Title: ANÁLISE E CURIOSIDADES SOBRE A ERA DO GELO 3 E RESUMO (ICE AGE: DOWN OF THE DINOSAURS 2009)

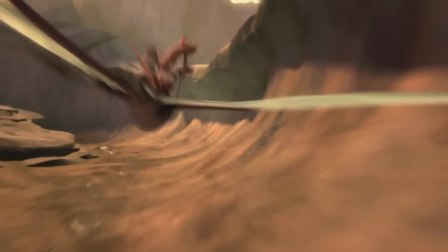[19:54]
Aliás, toda essa perseguição é uma homenagem a Star Wars.
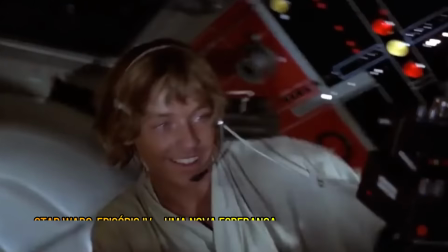[19:58]
Os gambás disparando as granadas nos pterossauros é uma homenagem ao Luke atirando a bordo da Millennium Falcon.
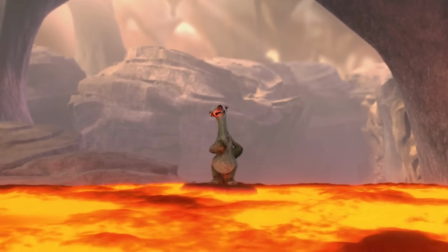[20:05]
Os pterossauros são engolidos pela lava e eles salvam o Sid que estava caindo das cataratas.
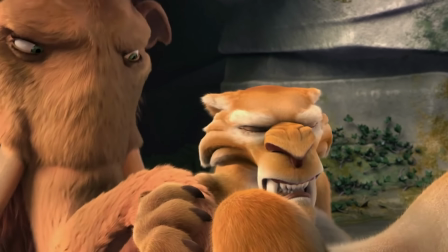[20:11]
Diego enfrenta os guanlongs.
Você consegue! Força! Força!
Essa inversão foi muito engraçada.
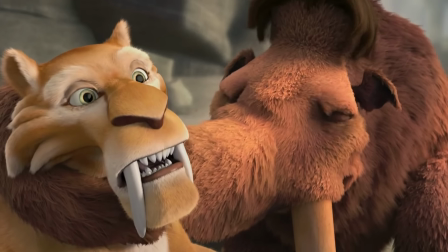[20:18]
Minnie consegue chegar até eles e Ellie dá-los. Esse é o momento fofura do filme.
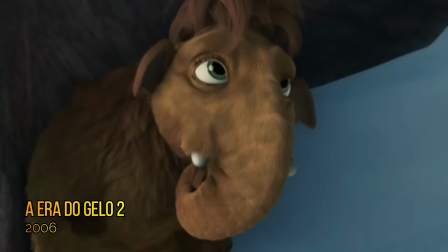[20:26]
A bebê é a cara da Ellie quando era filhote. Ellie tem a ideia de chamá-la de...
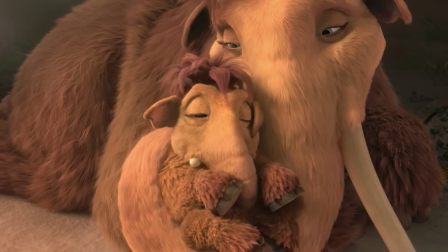[20:32] Amora.
Cid chega bem a tempo de conhecer a Amora.
Oh, é um menino. Esse é o rabo dele. É uma menina.
Até o Buck ficou com vontade de ter uma família.
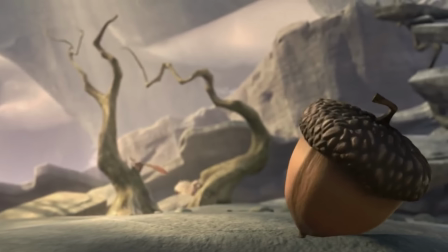[20:42]
E você aí? Já pensou em ter filhos? Agora a Noss está abandonada enquanto Scratch vive um lindo romance com a Scratchita.
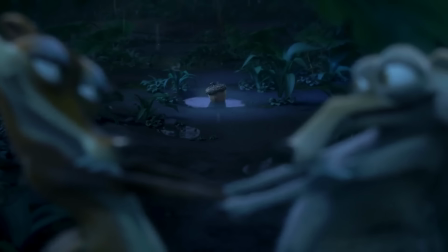[20:51]
Essa relação entre os três foi pensada como um triângulo amoroso. E a Noz está triste por ter sido abandonada.
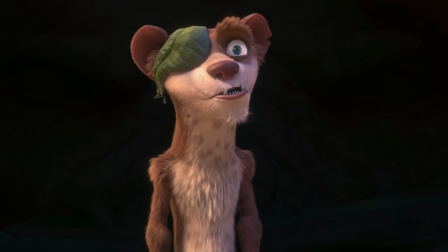[21:02]
Quando o Bug está chegando com o Bando na saída, eles se encontram com o Woody, que finalmente é revelado por completo.
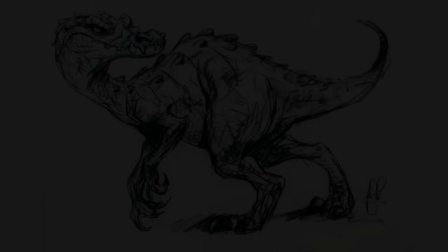[21:12]
Os produtores queriam um vilão que fosse totalmente diferente do Tironossauro, e por isso escolheram o Baryonyx.
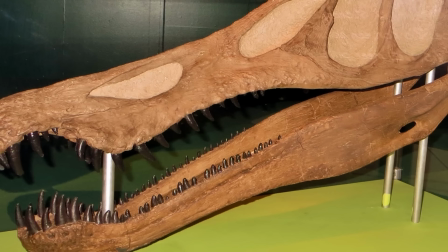[21:20]
Um dinossauro que viveu no período Cretáceo. Essa espécie também foi escolhida porque tem um focinho semelhante ao crocodilo.
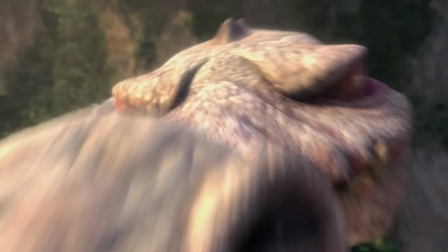[21:27]
Isso daria um aspecto mais assustador ao Rudy. Originalmente, Rudy seria colorido.
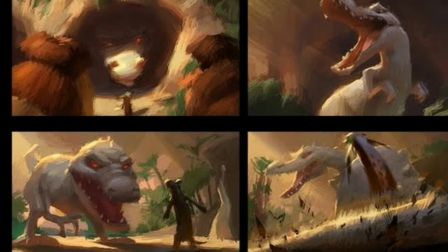[21:33]
Uma arte conceitual mostra ele com uma cor roxa. Mas alguém da produção deu a ótima ideia dele ser albino, assim como a Mob Dick.
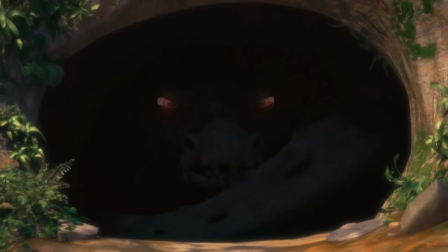[21:41]
A pele branca deu a ele uma aparência ainda mais única. Eu acho o Rudy um dos dinossauros mais legais dos filmes de animação.
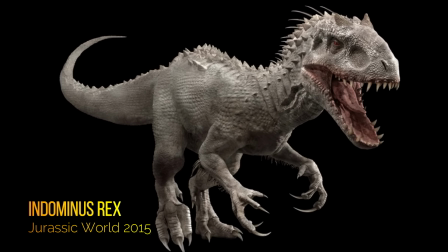[21:49]
Alguns até acreditam que a Indominus Rex foi inspirada em Rudy Enquanto Ellie
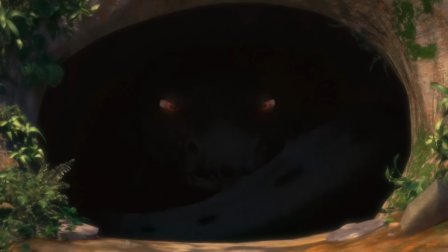[21:54]
protege e amora Buck e os demais se unem para enfrentar Rudy Tá procurando alguma coisa?
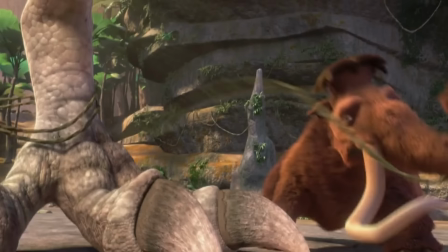[22:01]
E com o cipó eles amarram o gigantesco Baryonyx Até o Cid ajuda Passa poder, depois por cima,
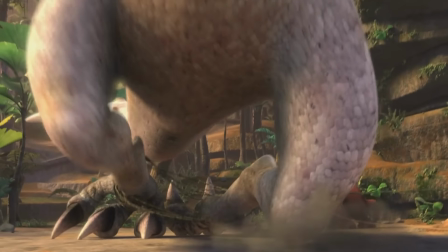[22:08]
mais um lacinho Quando o Manny puxa o cipó, as pernas de Rudy ficam presas e o dinossauro cai Mas Rudy se liberta,
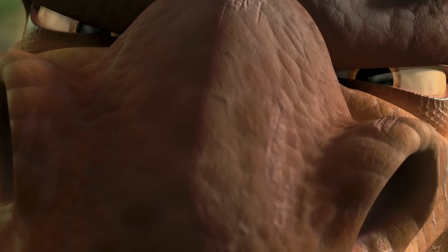[22:16]
está prestes a devorar Cid E a surpresa é que a mamãe Tiranossauro aparece para salvar nossa querida preguiça.
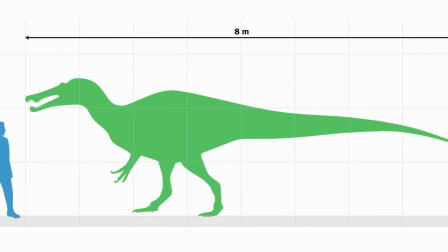[22:25]
Na realidade, o Baryonyx era menor que o Tiranossauro.
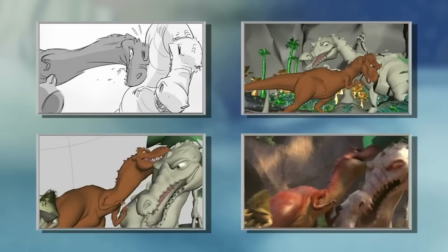[22:29]
Mas como aqui ele é o vilão, os animadores deram a Rudy o dobro do tamanho do Tiranossauro.
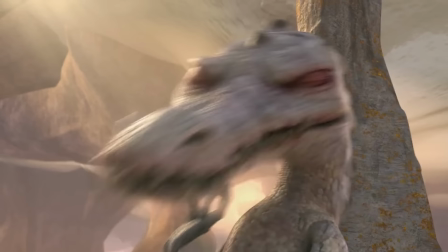[22:35]
A mamãe Tiranossauro empurra a Rudy. E então o Baryonyx cai em um precipício.
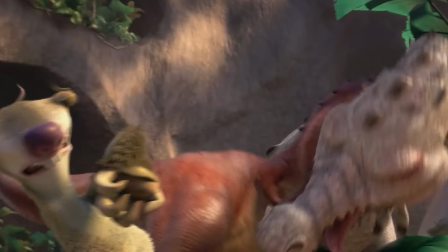[22:43]
Essa luta foi muito rápida.
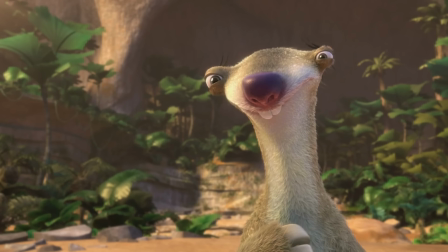[22:45]
Eles poderiam ter estendido um pouquinho mais Cid faz uma despedida emocionante a seus filhos e a mamãe tiranossauro
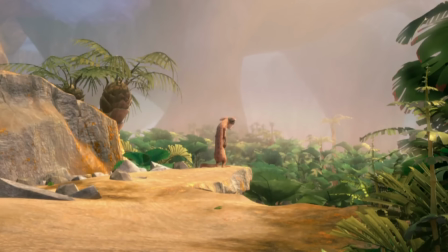[22:55]
Buck passou anos obcecado por Rudy E agora que ele se foi,
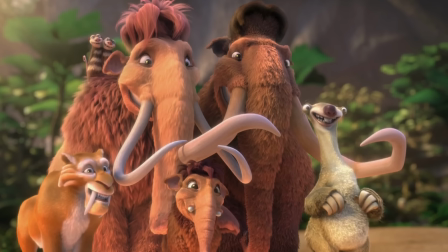[23:00]
sua vida não tem mais propósito É aí que Diego o convida para fazer parte do bando na superfície Mas no último momento,
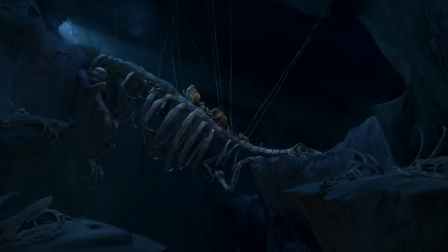[23:08]
Buck escuta o rugido do Rudy
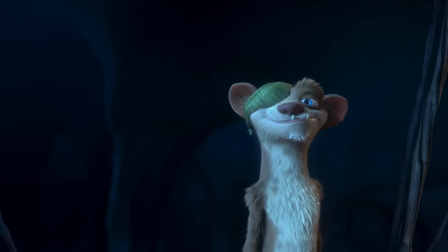[23:12]
Então a Doninha muda de ideia Diego entende isso, e Buck fica para trás e derruba a ponte entre os dois mundos.
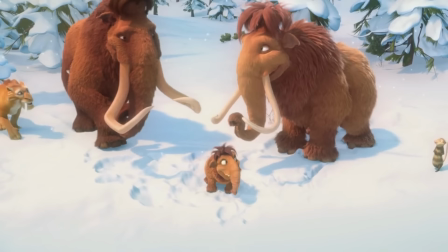[23:21]
Diego desiste de ir embora, e o bando continua unido.
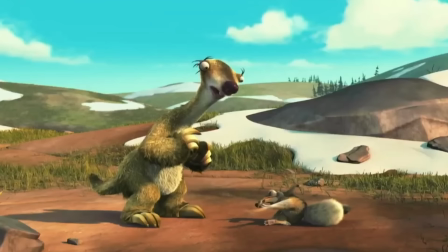[23:25]
E então, tempo depois, vemos que Buck domou o Rudy, e monta nele como um cavalo.
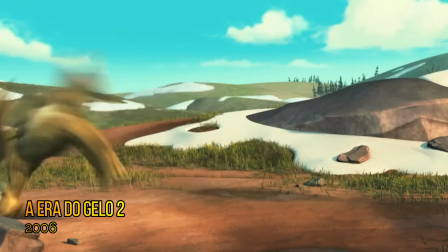[23:30]
E como é tradição, esse filme também termina com o Scratch, que agora está morando no subterrâneo com a Scratchita.
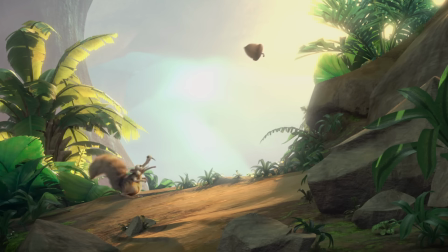[23:37]
Lá fora ele vê o seu antigo amor, e corre em direção a ela. Mas a Scratchita não gosta nada disso.
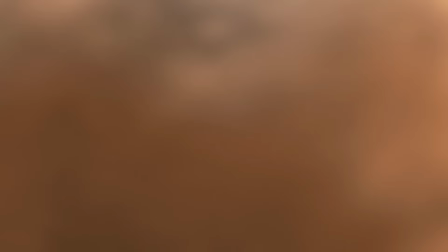[23:44]
Quando brigam eles causam uma erupção e são lançados em direção ao céu.
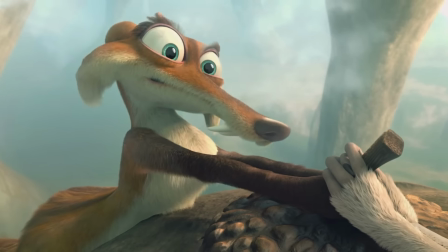[23:49]
Eles continuam disputando a NOS, mas dessa vez Scratch resiste aos encantos da Scratchita e toma a NOS enquanto ela cai planando.
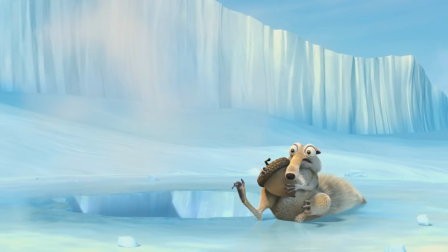[23:58]
A rocha faz um buraco no gelo e Scratch está de volta ao seu mundo e com a NOS.